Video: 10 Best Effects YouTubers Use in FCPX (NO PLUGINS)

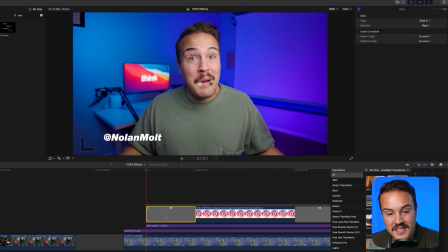You can drag this right over your image or your text, and then you want to click on this transition and come up here, and this is where you mess with the settings. So we have slide in, which is exactly what I want, and then at the end it's gonna slide out, and the direction I want to go is right.
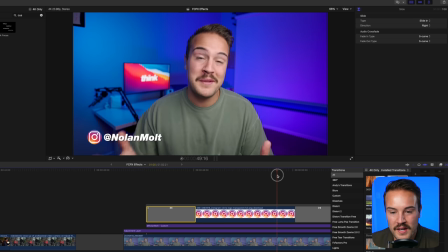So that's perfect. That's kind of the preset that it's set to, but you'll see here when it goes to the other clip, that's not what I want happening.
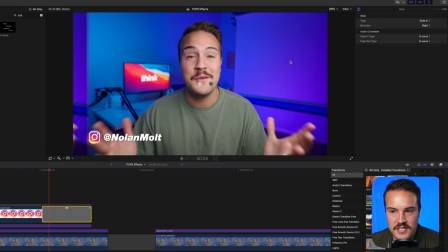So something wrong is here. So I'm gonna click on this transition, and we are going to go back up here. We can see that it's set to slide in. I don't want it to slide in. I want it to slide out. And for the direction, I want it to slide to the left.
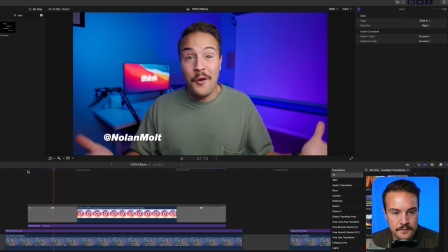So it goes back that way. Now, if we watch again, slides in, slides out. That's perfect. Now from here, all we have to do to make the null and multtext do the same exact thing is hit copy and paste onto this one.
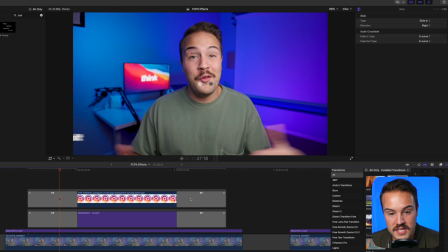Now it's not going to paste both transitions. You need to go back up here. you need to hit command C, click down here, hit command V. Now it has perfectly copy and pasted every transition onto both of them.
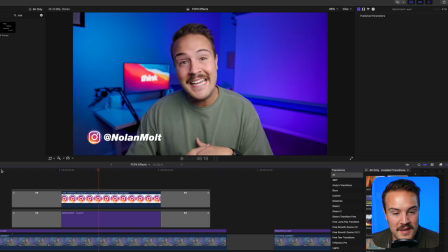So when we hit play, they both come in at the same exact time. They both go out at the same exact time.
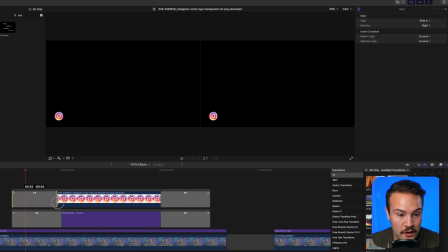If you want to make these quicker or longer, you can drag this to the left to make it quicker. You can also drag it to the right to make it last longer, be a longer slide.
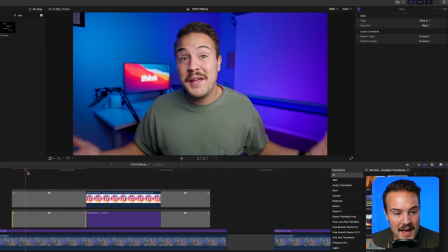And then you would just match these up so that they match. And this is just going to come in a bit slower.
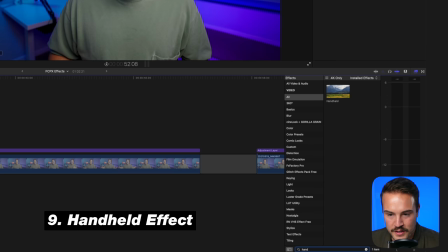The next effect I want to show you guys is the handheld effect. So we're going to search for a handheld and drag this over our clip.
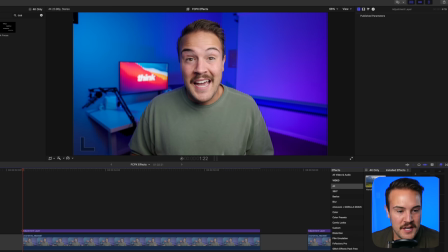And this is going to give our static tripod shot a handheld look. So once we hit play, we're going to see that it looks like someone is holding the camera. They're a little bit shaky, but we can mess with those settings by clicking on our video.
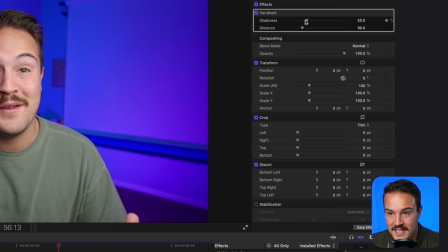And up here in effects, we can mess with the shakiness and the distance. If we want to make it more shaky, we can drag it to the right. If we want to make it less shaky, we can drag to the left i like to keep my shakiness around 15 to 10 and then my distance
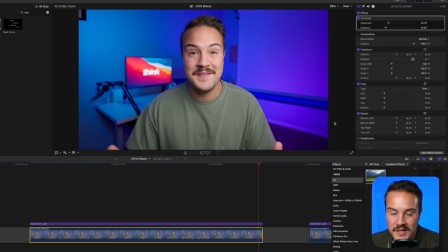i like to bring back down about to 10 to 15 as well and we can see what this looks like now with those settings it's definitely a lot less shaky this is a bit more of my taste and i like to throw this in on videos to just spice things up and
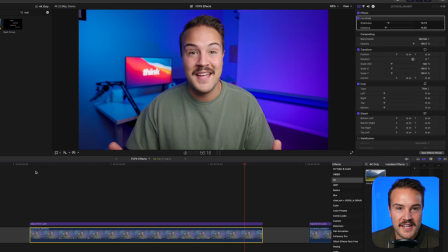get people on their toes because when they're seeing the same shot over and over again they can start to tune it out so cropping in cropping out adding in these handheld effects This is great for resetting the viewer's attention to get them to watch longer. Little stuff like this does wonders. And I think it's a really cool effect that you can add to your videos.
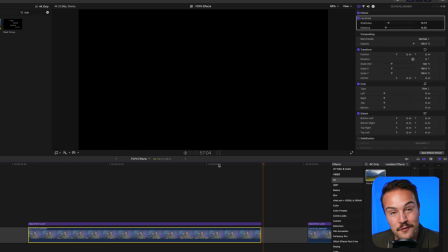I know I got a lot of questions on that in a previous video. So for those of you asking, that is exactly how I do it.
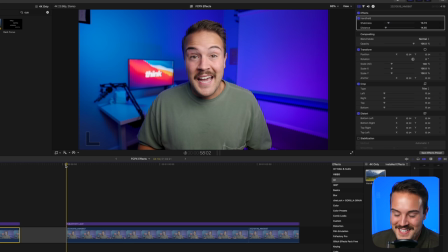Now, I've actually had a lot of people ask me about this effect that I'm gonna show you guys as well.
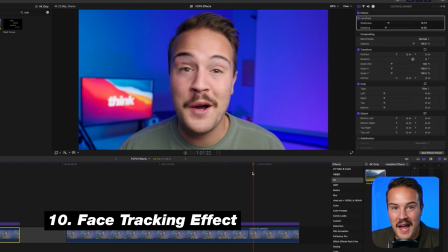And this is when the camera tracks on my face. So as I move my face around, the camera tracks with me. Let me show you exactly how I do it. And I use keyframes to do it, but there's a trick here that makes it a whole lot easier. So I'm gonna drag this custom text onto my video and then I'm just going to add in the letter X. It really could be anything.
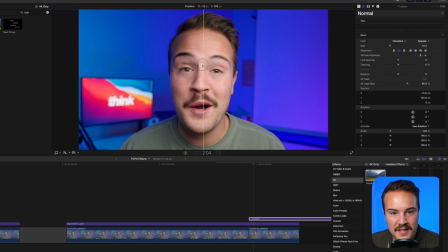It could be a dot. Let's just do a dot and I'm gonna drag this right into the middle of my eyes. Now this looks really weird at the moment but I promise you guys, it's going to be a really cool effect. So on this clip right now, we have scaled the image so that it is a bit closer and you can see that as I hit play,
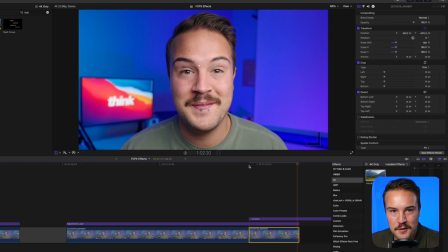I move my head around like this and I'm just going to do a little camera track on my face. Now, the reason I put the dot right there is because for these key frames, I want to make sure that my middle of my face stays in the center of the frame the entire time.
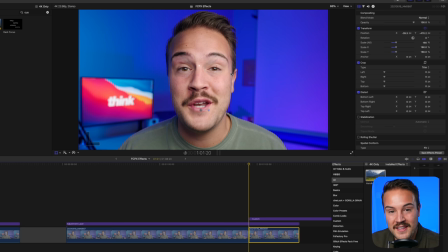That is what's gonna make this look really interesting, look really cool, and the camera kind of move with my head as I move it around. So now that I have the video selected, I am going to add a key frame and I'm just gonna go frame by frame, moving this image around to stay on track with this little dot in the center of the screen.
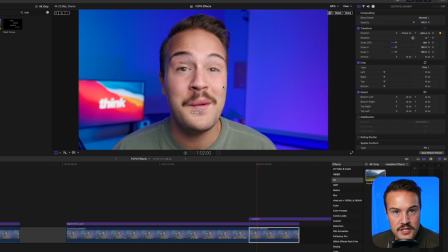For something like this, I'll go forward every two frames or if there's a lot of movement, I'll just do it frame by frame. But for something like this, I could probably get away by jumping forward two frames, adding a key frame, jump forward two frames again and adding a new key frame. And for those of you asking if you're brand new, once you move something around, it automatically adds in a key frame for you.